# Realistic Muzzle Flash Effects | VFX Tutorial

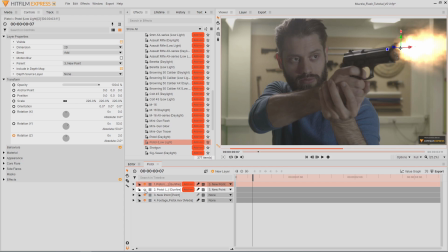281s
However, it is now too bright, so adjust the opacity of the layers until it looks right. When adjusting the brightness of your muzzle flashes, keep in mind the surrounding environment of your footage. This video clip was filmed indoors and the lighting is pretty dim, meaning that a muzzle flash would likely appear quite bright and overexposed.
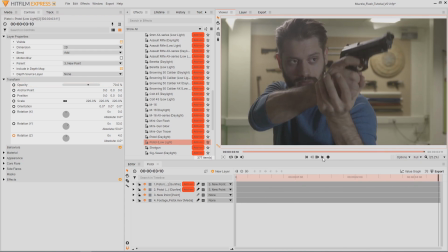301s
If your scene takes place outside on a sunny day, the flashes would be much less visible and not overexposed like this.
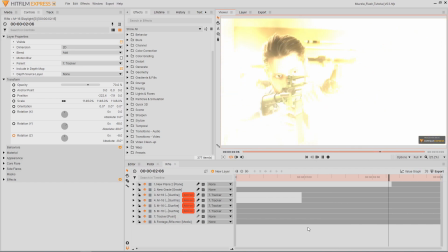308s
Unless, of course, you want your muzzle flashes to be as bright as the sun. The choice is yours.
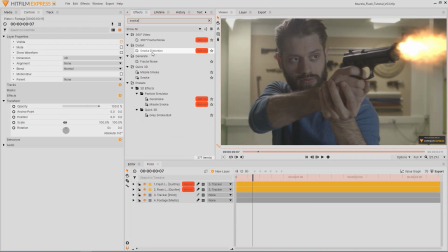315s
Another detail to add to these gunshots is a puff of smoke following each muzzle flash. This can be done using the quick 3D smoke effect. I adjusted the settings to be the right size and density.
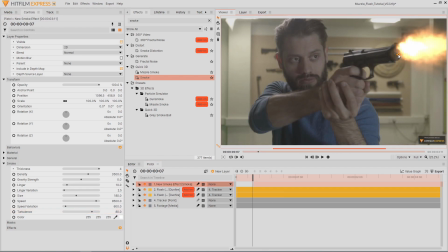330s
then animated the position to start at the gun and fly off screen over a few frames.
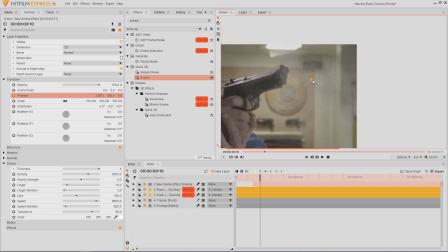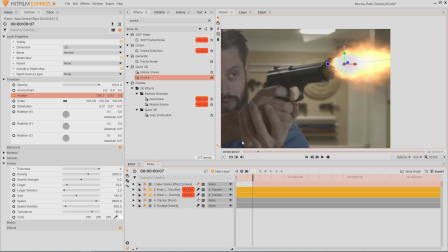341s
Trim this layer to appear only when it should be on screen, then enable motion blur to enhance the quick movement.
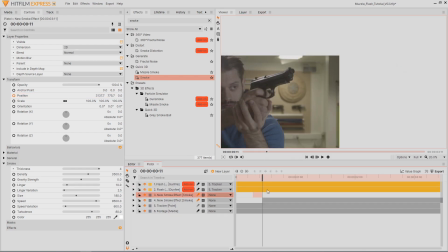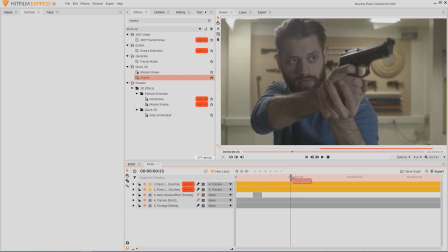352s
Duplicate the layer and adjust the position to match the other gunshots. One very important detail to make the muzzle flashes feel like they are really a part of the scene is to add interactive lighting.
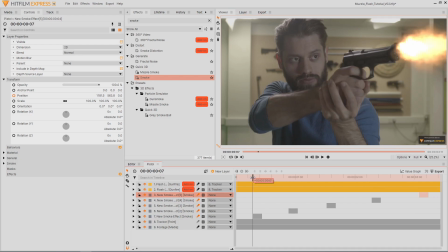367s
This can be done on set with a practical light, like with the assault rifle clip, or it can be done digitally.
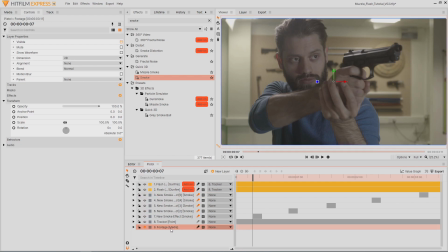374s
To create this effect, duplicate the footage layer and set the blend mode to color dodge.
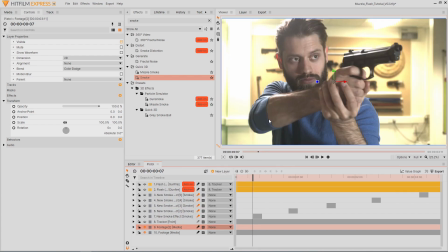380s
This already brightens up the image, but to make the color match the muzzle flashes, add a hue colorize effect.
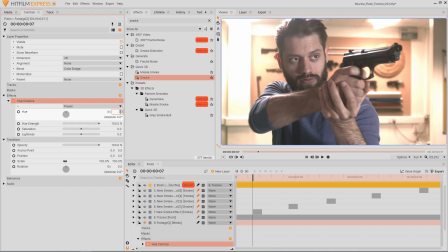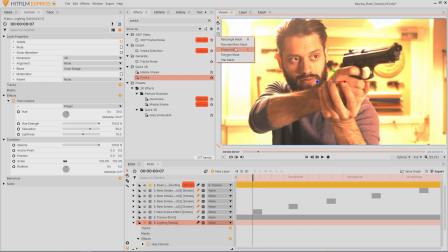392s
Now you can add multiple masks to this layer, so it only shows up where the muzzle flash would cast light.
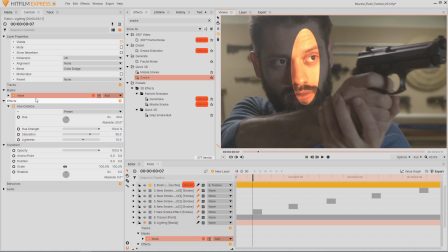401s
Make sure the masks have a large feather so the edges aren't noticeable.
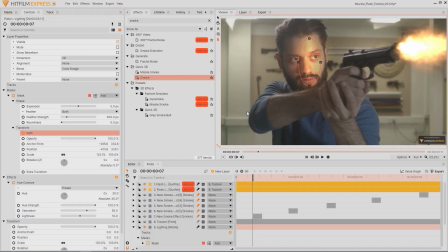410s
Enable keyframing for each mask's path, then adjust the shapes on each of the muzzle flash frames.
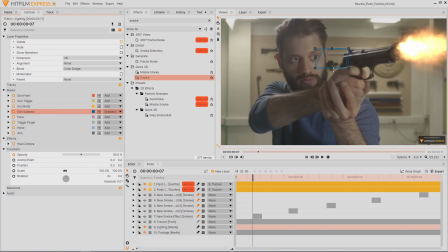422s
You can even use some additional masks set to subtract to further control where the light appears.
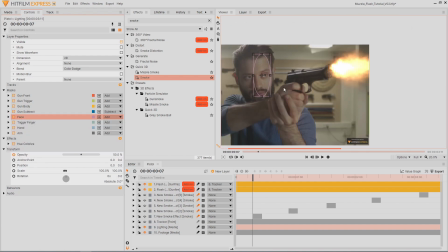430s
Lower the opacity of the masks farther away from the flash to make the lighting appear dimmer.
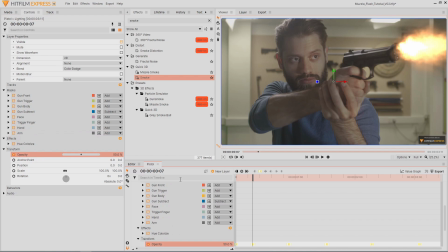438s
Animate this layer's opacity down to 0 whenever a flash is not on screen. Something else you can do to add even more life to the effect is to add the reflection of the muzzle flashes in your actor's eyes.
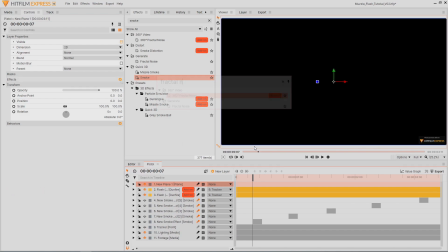453s
To do this, I created a new black plane and added a fractal noise effect,
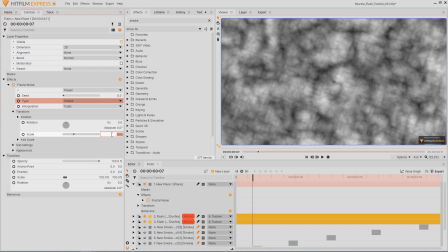457s
adjusting the settings to create small blob shapes the same color as the muzzle flashes.
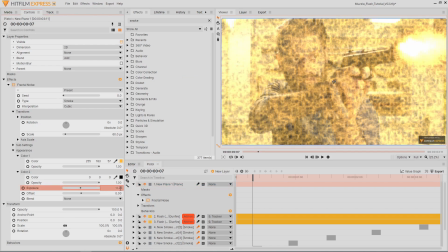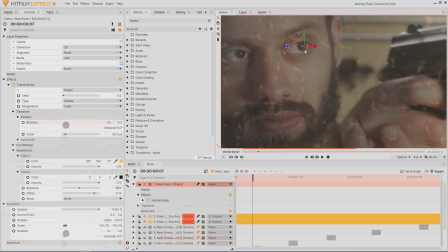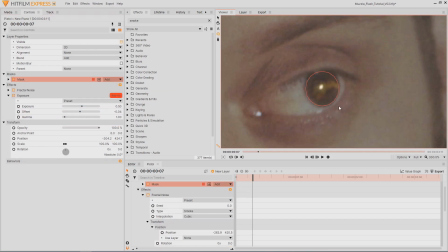476s
I set the blend mode to add, masked the layer to appear over one of the eyes, and animated the position.
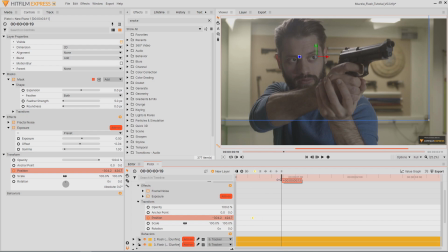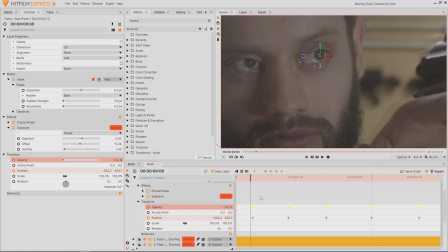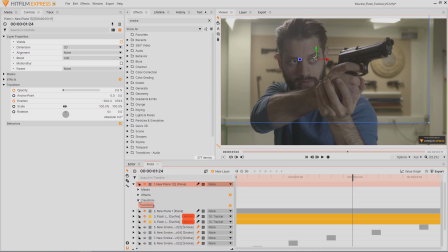498s
I then duplicated this layer, moved it over the other eye, and adjusted the mask and the position keyframes.
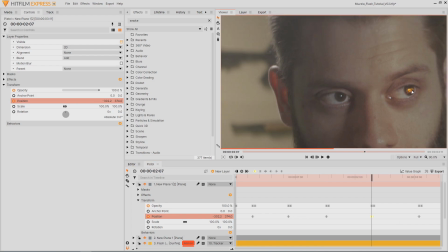507s
Often when a pistol is fired, there's a quick motion of the slide moving backwards and forwards.
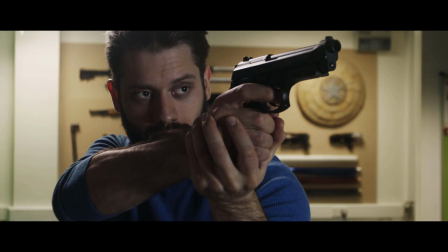513s
A similar action can be seen when the pistol is loaded. Some high-quality props do this when the trigger is pulled, adding to the realism. This prop does not, however, so we can create a similar effect in HitFilm.
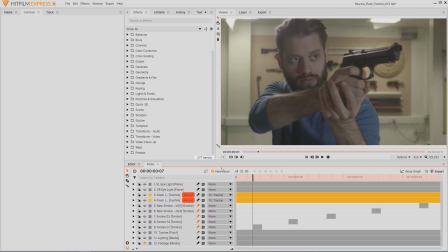525s
Go to a frame where the gun is fired, then export the frame and re-import it onto the timeline.
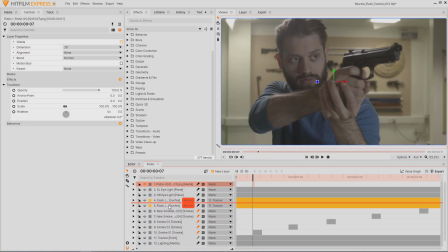532s
Add a mask to isolate only the sliding part of the pistol.
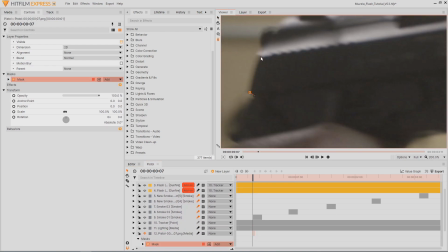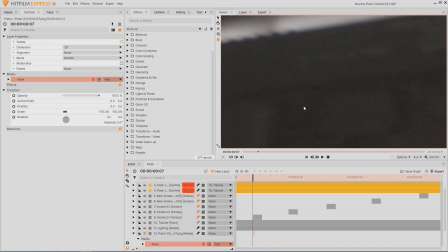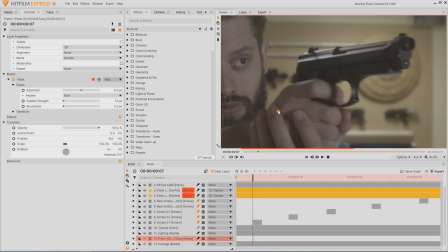548s
Then move the layer backwards along the gun.
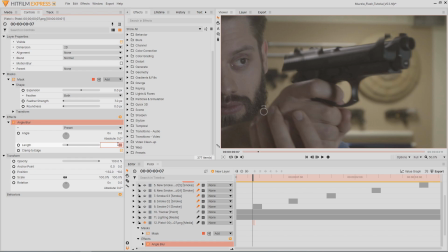553s
Add an angle blur effect, matching the angle of the motion to create motion blur.
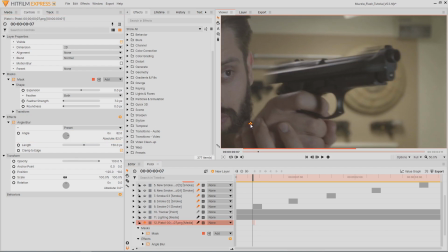561s
This effect isn't entirely realistic, as a different part of the gun would be visible when the slide moves out of the way.
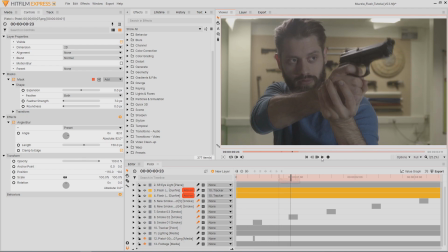568s
However, it happens so quickly that our effect gives the illusion that the pistol's slide is actually sliding. Repeat this process for the other gunshots.
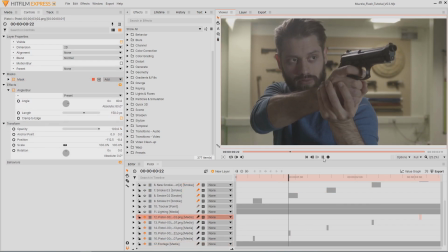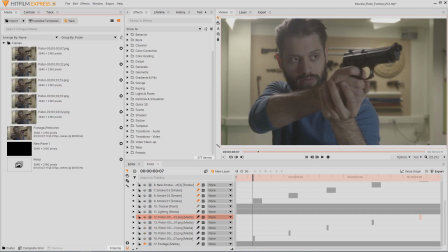586s
Finally, the finishing touch to this gunfiring effect is to add bullet shells ejecting from the pistol.
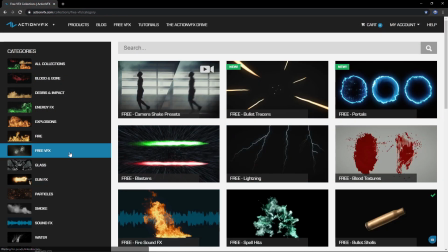592s
Action VFX is a great resource for high-quality stock footage,
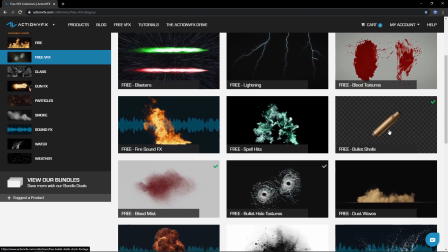596s
and they have provided some great bullet shell assets for free on their website, link in the description.
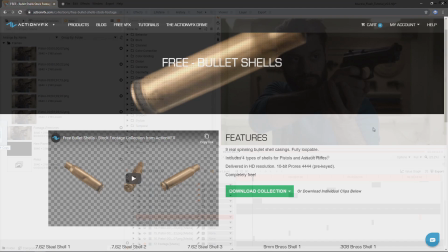602s
Once you have downloaded your free assets, bring a bullet shell clip onto the timeline.
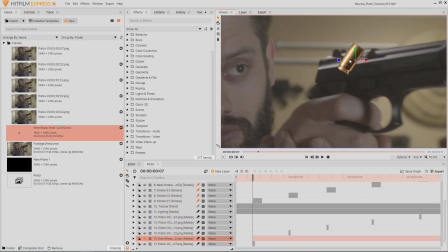609s
Position, rotate, and scale it into place where the shell would be ejected from the pistol.
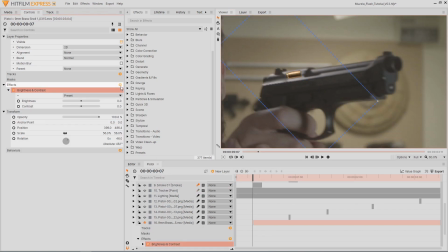617s
I chose to adjust the brightness and contrast so the shells would fit into the scene better. Over a few frames, animate the layer to fly off screen.
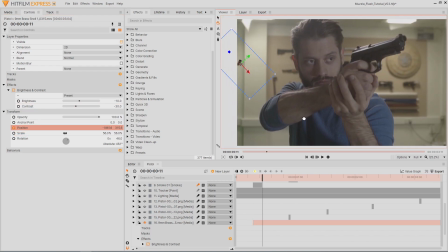Move the layer upwards in between the two keyframes to create an arc in the motion.
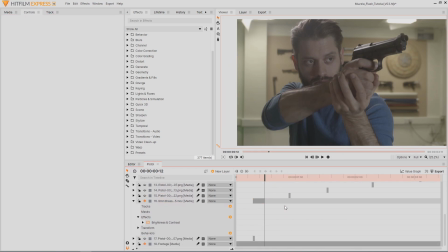641s
Also make sure to enable motion blur. Duplicate the layer, move it along the timeline to the next flash, then adjust the position keyframes.
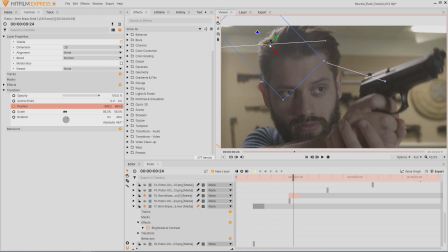658s
Try to vary the motion a little so the shells don't seem to follow the exact same path. This variation is especially important for rapid-firing weapons.
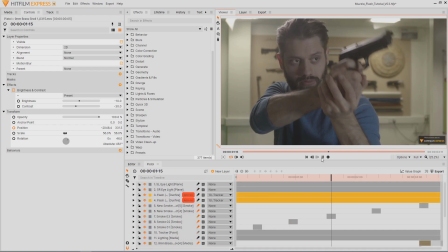670s
And that's how you can create your own gun-firing effects in HitFilm. Feel free to explore the project file provided in the video description, and to leave a comment if you have any questions or if you learned something new.
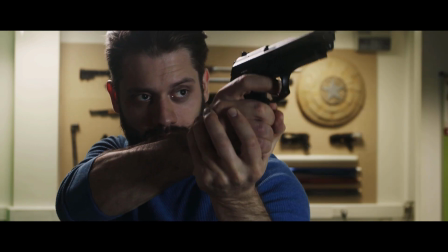682s
There are several other videos on this channel about creating muzzle flashes, how to film with prop guns, and more, so make sure to check those out as well.
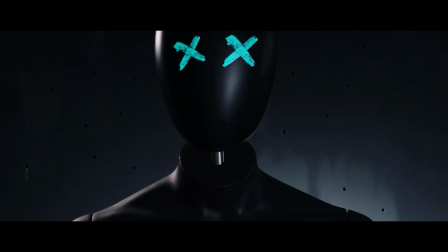691s
Subscribe for more tutorials like this, and be sure to give this video a like. See you next time!